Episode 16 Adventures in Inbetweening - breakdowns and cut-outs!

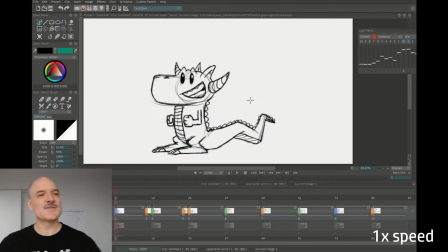0s
All right, welcome to episode 16 of Adventures in Inbetweening. Today I'm going to be doing some breakdown in-betweens and looking at closer in-betweens and some of the principles involved.
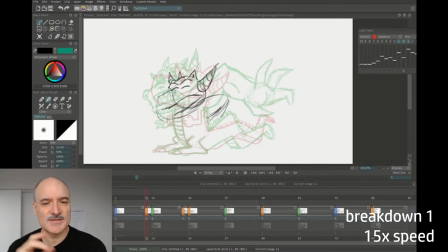9s
So you can see I'm doing a breakdown here between these two drawings. The red is the previous, the green is the drawing I'm working towards. Having the character go down and blink on the breakdown there. You can see I'm dragging that hand behind, leading with the elbow. That's usually a good idea whenever we've got a voluntary action. Drawing in the tail there, I'm going to redraw the feet.
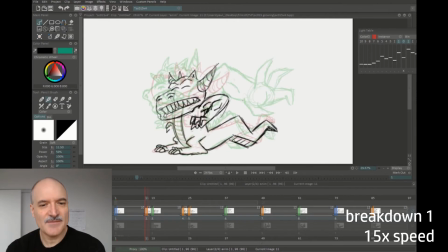28s
So this is my breakdown. After this, I'm going to need to do some closer in-betweens. So you can do closer in-betweens obviously just with straight drawing, but I'm going to be looking at a shortcut today based on some principles.
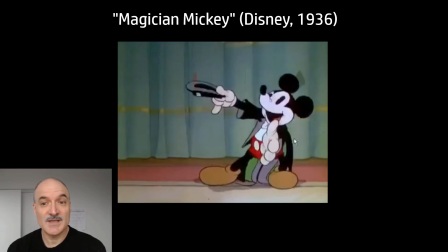40s
So here we've got Mickey Mouse from Magician Mickey, 1936, and you can see what's happening at the end there.
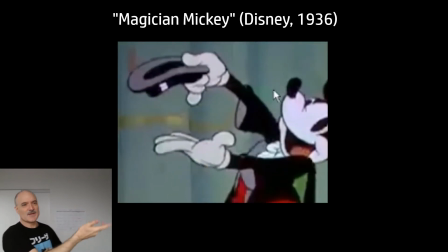46s
It's settling, settling, settling, settling, settling in. We've got some nice overlaps, some offset with the hand, the fingers there.
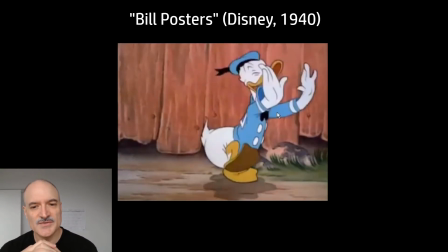54s
Same with Donald here. Look what he's doing in Bill posters. He's coming down and the hands are going to go boom on the legs.
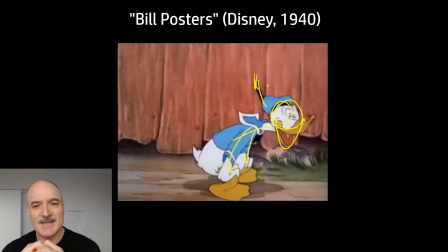59s
The body keeps going. The head is trailing behind. We've got that nice tassel there with the secondary motion trailing behind. Lots of overlap. And then we've got a strange in between there. I'm guessing that was an accident, maybe part of a stagger.
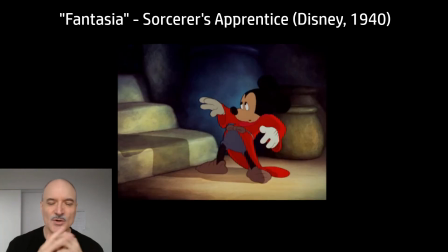74s
And the idea being generally that we ease more and more into the end. So here we've got Mickey in Sorcerer's Apprentice.
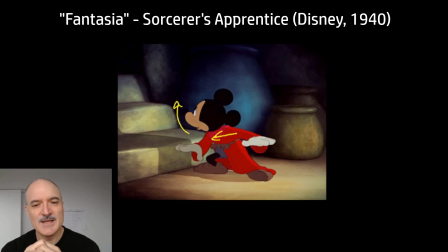80s
Now watch, it happens with his head versus his body. Body's going to go down and left, the head's going to go up and left. Really nice contrast there. Sets up a terrific silhouette at the end, and this would be the drawing that the animator was working towards from the beginning.
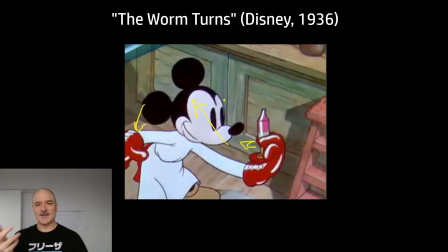96s
This is an interesting one, the worm turns here. So we've got a settle in here, but at the end of the settle, there's just a simple hand rotation.
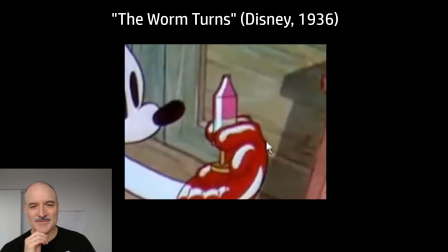104s
It's kind of an odd choice, but it's kind of neat because it shows off this syringe that Mickey's got here in 1936.
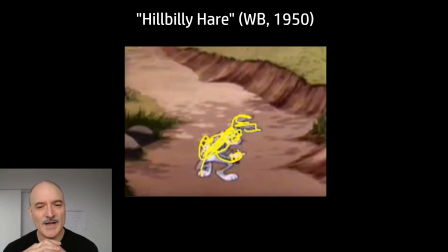113s
Hillbilly Hare from 1950. It's a very wide shot, and you can see Bugs is in a compressed silhouette here. He's going to go up and bringing those elbows, again, leading with the elbows is going to create more shape change, more contrast. Up, up, up, up, up. Really easing into that last one there.
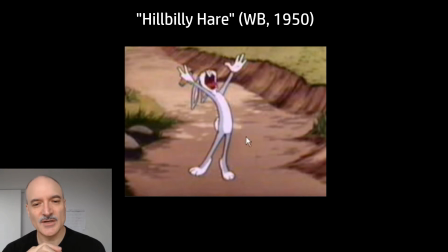131s
Look at this silhouette now compared to the previous silhouette contrast. And then we're going to keep going, keep going, keep going, keep going.
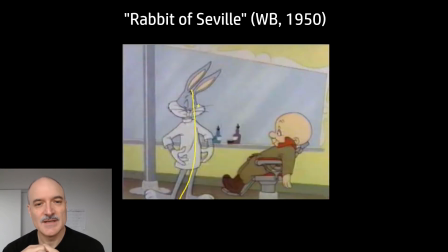137s
Lots of really tight in-betweens at the end there. Very nice stuff. And then Rabbit of Seville, 1950. There's a lot of really, I wouldn't even say subtle, but there's some great choices made here with directions and some nice offset and some overlap.
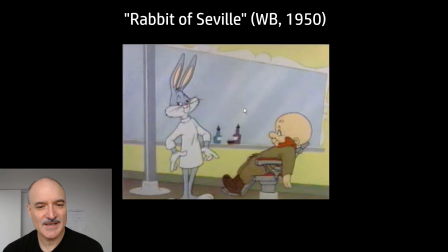157s
So we've got the hand going one way, we've got the other hand going the other way, we've got the head going one way.
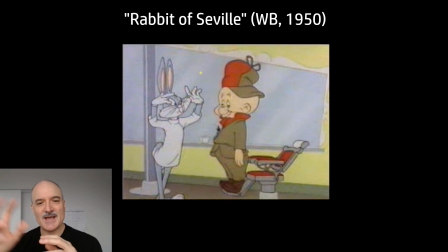162s
Here's another example. He's going to be going back, and this hand, look at that nice silhouette, dragging away. The head is going to be coming forward, tilting forward. The other hand is going to go the other direction. So we've got this really nice shape change here in contrast. Yeah, terrific stuff.
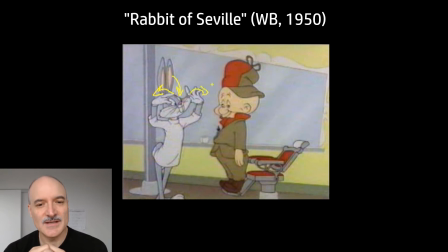180s
Tons of principles here that we can refer back to and learn from.
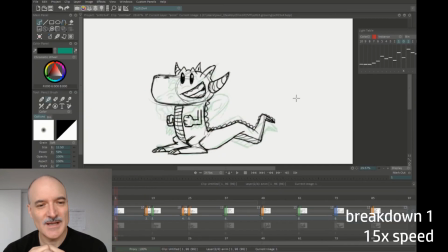185s
Yeah, such nice overlap and offset there.
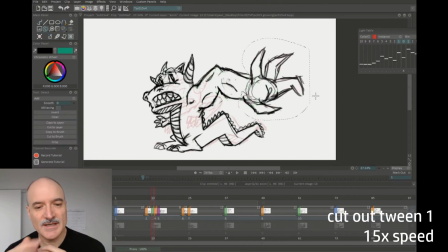190s
So what I'm doing here, you can see I'm taking a drawing, and it's the purple drawing on the timeline below there. And what I'm doing is I copied my drawing and I'm cutting out parts of it, and offsetting them, rotating them, resizing them,
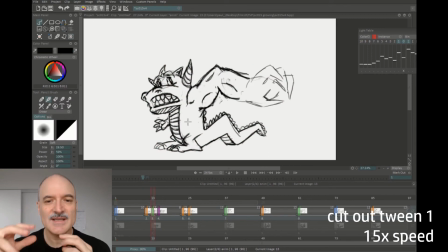205s
setting it up so that I've got a settle in and an ease in and an overshoot depending on different body parts, so that I can use my existing drawing. I don't have to make a fresh new drawing. You see I've completely redrawn the hand there. And it gives me I'm calling it a cutout tween here, where I'm taking the initial drawing,
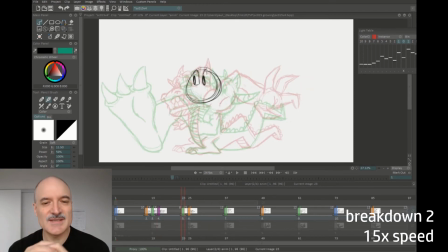225s
the drawing that I'm working into, cutting it into pieces and using that as my in-between. So here I'm doing my second breakdown now.
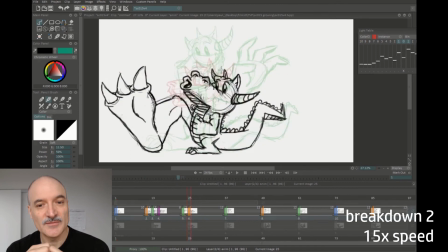232s
And again, you know, the breakdown is completely drawn from scratch. So I've got the character's head coming forward. I'm going to have the hand coming down again, lead with the elbow. In general, leading with the elbow is always a good idea.
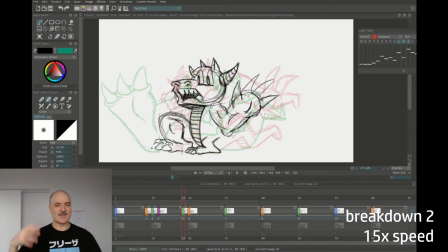244s
It just makes an action that look that much more voluntary.
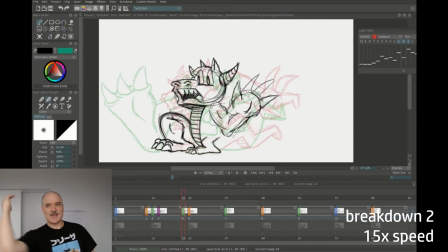247s
Instead of just having the arm go like this, you have the elbow lead, elbow lead, elbow lead. And again, you know, the wrist and fingers and everything is going to follow along with that. So here's my second breakdown now.
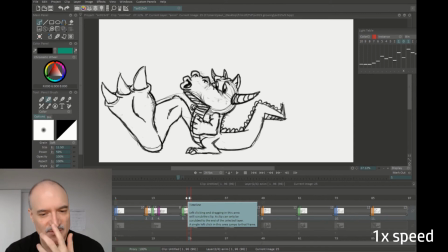259s
Now what I have to do, and actually here I'm just showing at the bottom where I'm making my new drawing, and that's going to be the purple tick on my timeline there. And so that's just copying the drawing, and that's the drawing I'm going to use for my cutout tween.
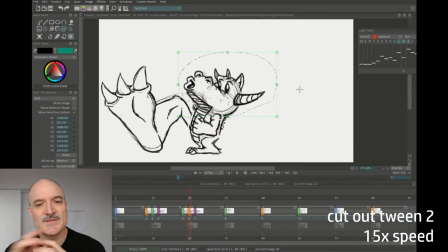273s
So you can see I'm rotating the body back there, I'm taking the head, resizing that, skewing it, redrawing the mouth. I don't want to just use the same mouth there. Rotating that arm, redrawing that foot there,
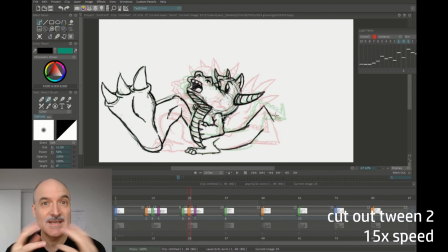287s
redrawing the tail completely, but using as much as I can of that original drawing that I was animating into,
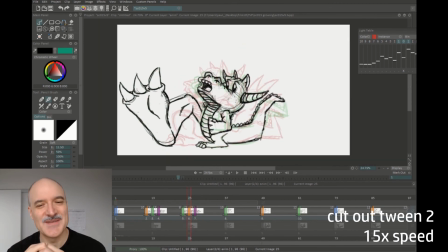294s
so that I can basically save time You know, I mean, animation's time consuming. If we can save time, then let's do it. Okay, and here's my third breakdown now.
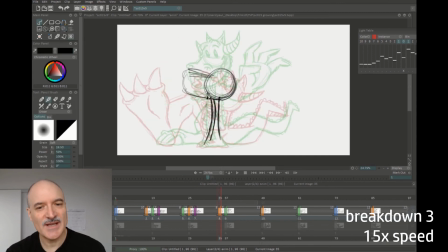305s
Again, fresh drawing. And when I'm doing these breakdowns, I'm thinking about, okay, what's my final in-between going to look like? I don't want to do a straight in-between with my breakdowns. I want to have lots of overlap.
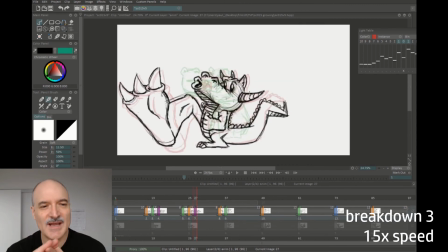316s
I want to have that secondary action where it's applicable. I want to have lots of drag, overshoot, settle, shape change, contrast, offset, asymmetry.
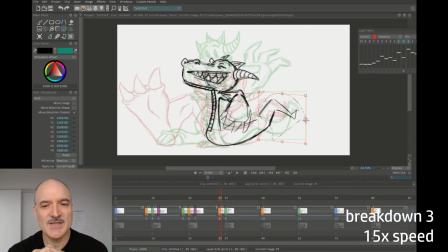326s
All of these principles, I want to be keeping them in mind and not just using them willy-nilly,
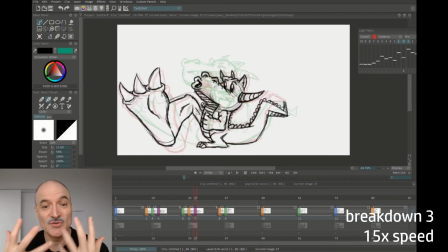330s
but using them in an appealing way so that when I'm drawing it and I'm looking at it and I'm thinking about how the audience is going to perceive it,
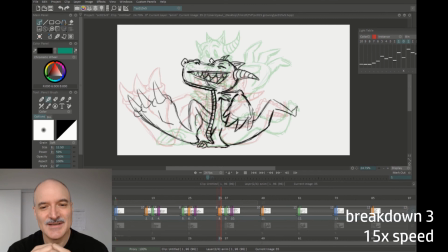338s
that it's engaging and that it's interesting and that you know, hopefully people that are looking for it can learn something from it.
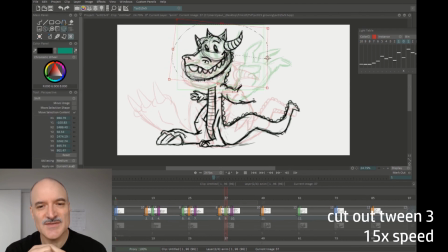345s
So here's my cutout tween now. Again, skewing that head. I've got the head going up and overshooting. I'm looking at the onion skinning, I'm going from red to green. I've got that hand coming up there. Yeah, skewing those legs a little bit. That's nice. Liking that.
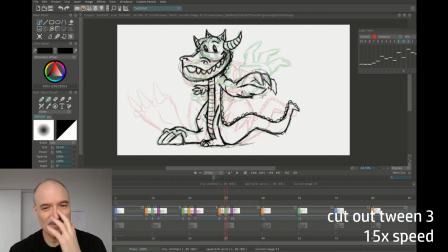363s
Drawing a fresh new hand. I don't want to just, because the hand is such a big silhouette, I don't want to just skew the existing hand. And same with the tail. It's a very important silhouette. So here we go.
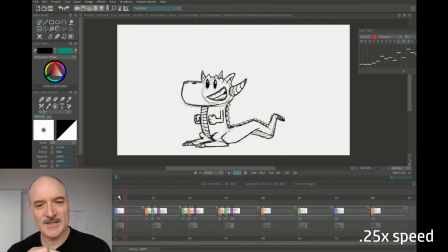375s
This is it, played at real speed. Let's play it at 1/4 speed. Boom, boom, boom. And there's my cutout tween. There's my final drawing. There's my cutout tween final drawing. One more time, full speed.
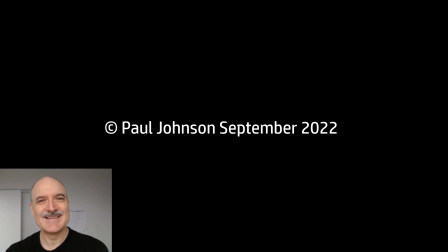387s
Yeah, I like it. Episode 16. Thanks so much for checking it out. See you next time.